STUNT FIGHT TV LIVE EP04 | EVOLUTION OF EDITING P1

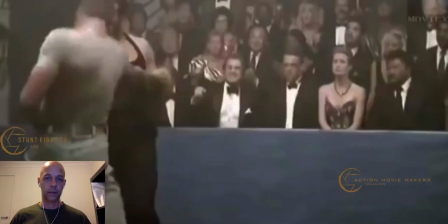And here it comes.
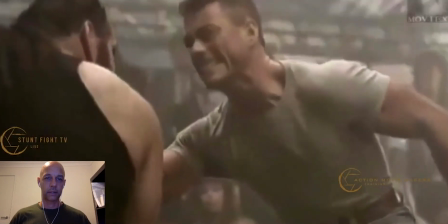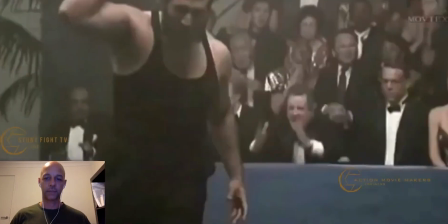One, two, three. So let's go back a little bit. As you can see,
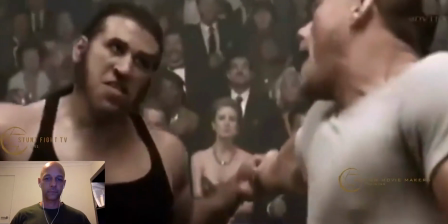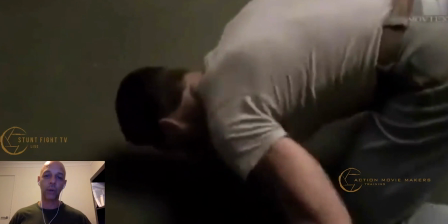one, two, three. So it's the same punch, different angles, but it looked like he punched him 3 times and correctly did it once.
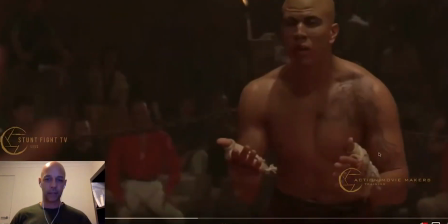There's a couple more examples here.
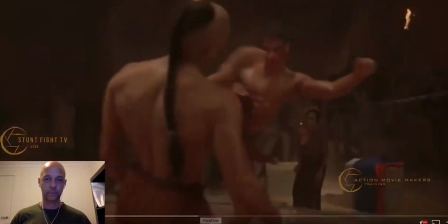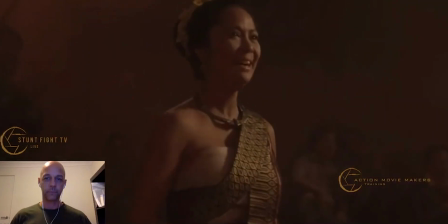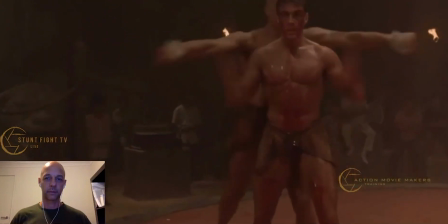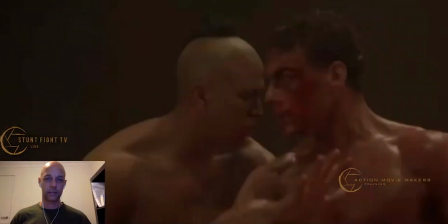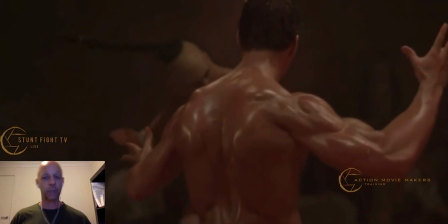So just one hit, but just different angles, but it looks like it's done a few hits.
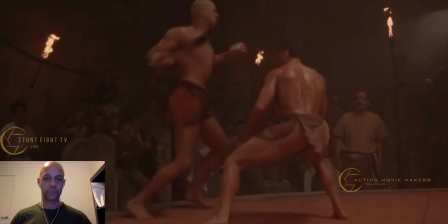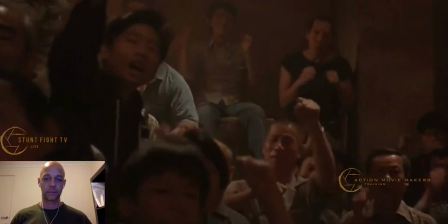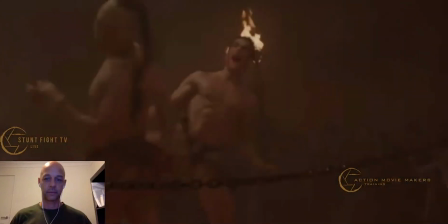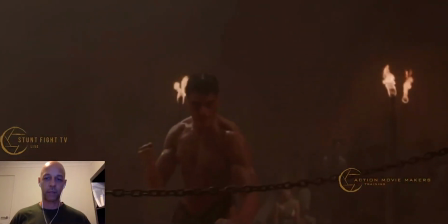There we go. There's a lot of repeat in the edit.
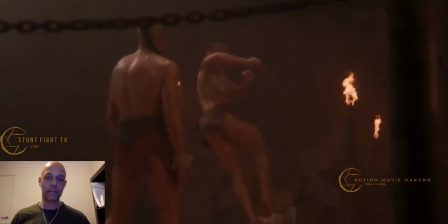And at the time it looked really great, and I remember seeing it for the first time going, oh my god, that is just so amazing, it's so cool.
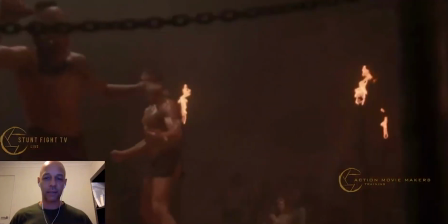But now, you know, it's not done that much anymore, or actually probably not more at all.
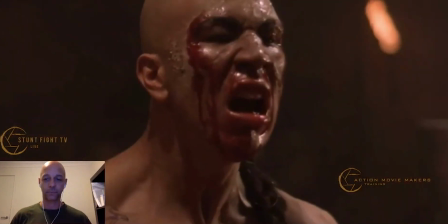But it's still a technique that I quite enjoy watching. we go, one kick, another kick. There's a lot of repeats. I'll just skip forward and we'll just show you a quick example of a SPL with Donnie Yen and Sammo Hung.
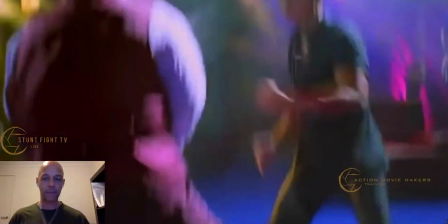And we'll just see, obviously it's a different generation, different, this is a Hong Kong production, different philosophy, different way of thinking, different way of thinking of how action is put on film. But this is a great sequence, and you'll see that in this sequence we can actually see a lot of the
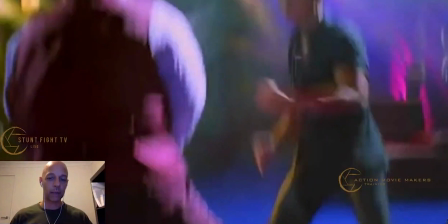strikes, and there are no real master shots, but just what we call montage cutting. So it's all little sequences. They
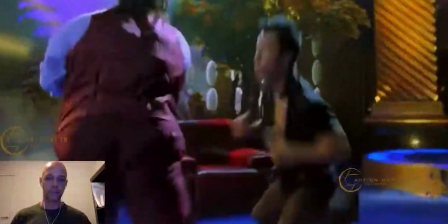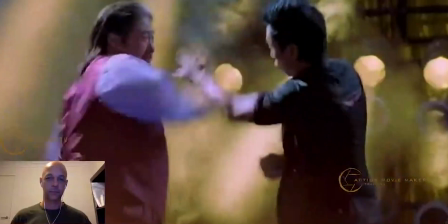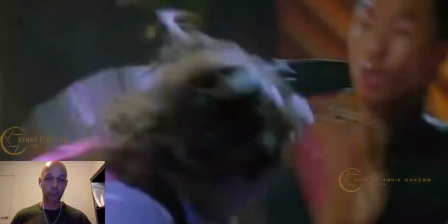use a lot of power as well. This exercise power. So that's another technique on how to emphasize power.
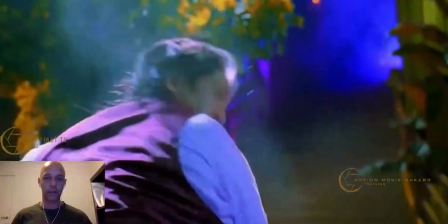To emphasize power.
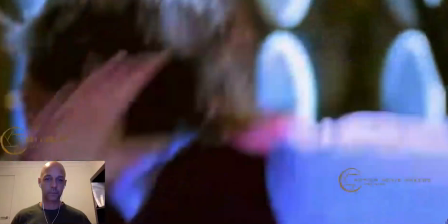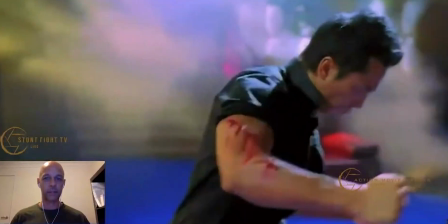See what happens right in the face. So it's very visual.
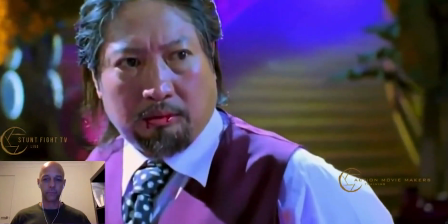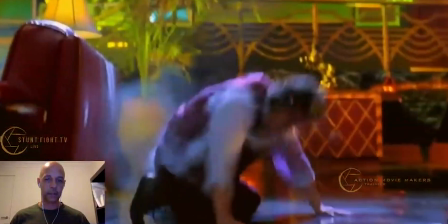So you get to see the kicks. And then we go straight into a reaction.
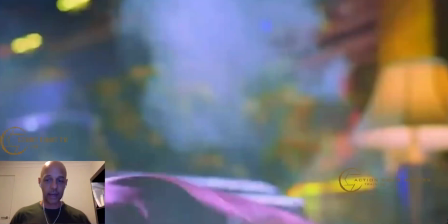So you know, and again, when you're shooting action, as a filmmaker, don't just think of shooting the action, but also think of shooting the reaction. So you know, and that can all be done separately.
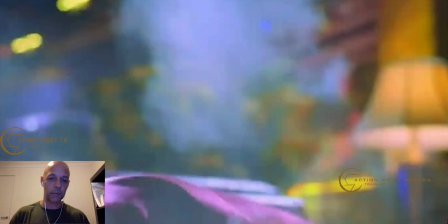So shooting the reaction separately kind of emphasizes on the action.
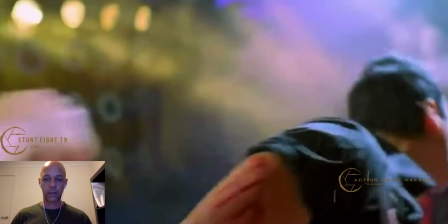So as we go back here, we'll see it again.
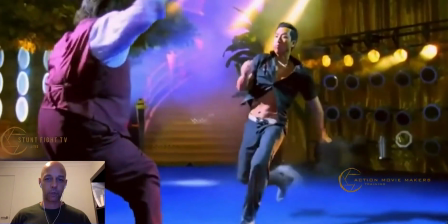As he comes in. So this is an action, cut to a reaction.
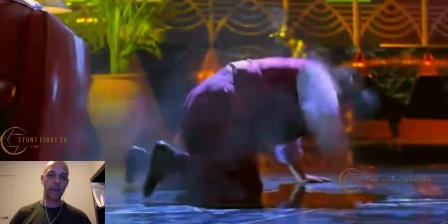So it's really interesting how the reaction emphasizes it, because it's done separately, and that's something that Hollywood doesn't always do. They like to shoot stuff in one shot, and it kind of, I think, loses a little bit of the impact of the action. So shooting the reaction separately sometimes is really beneficial.
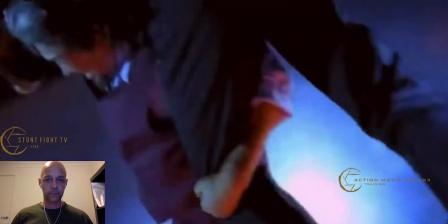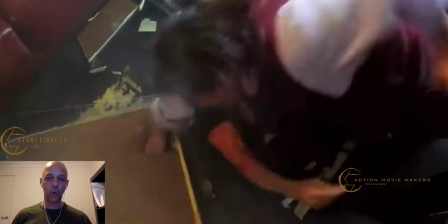See, and sequence is not always that important, because as you can see, when he comes down,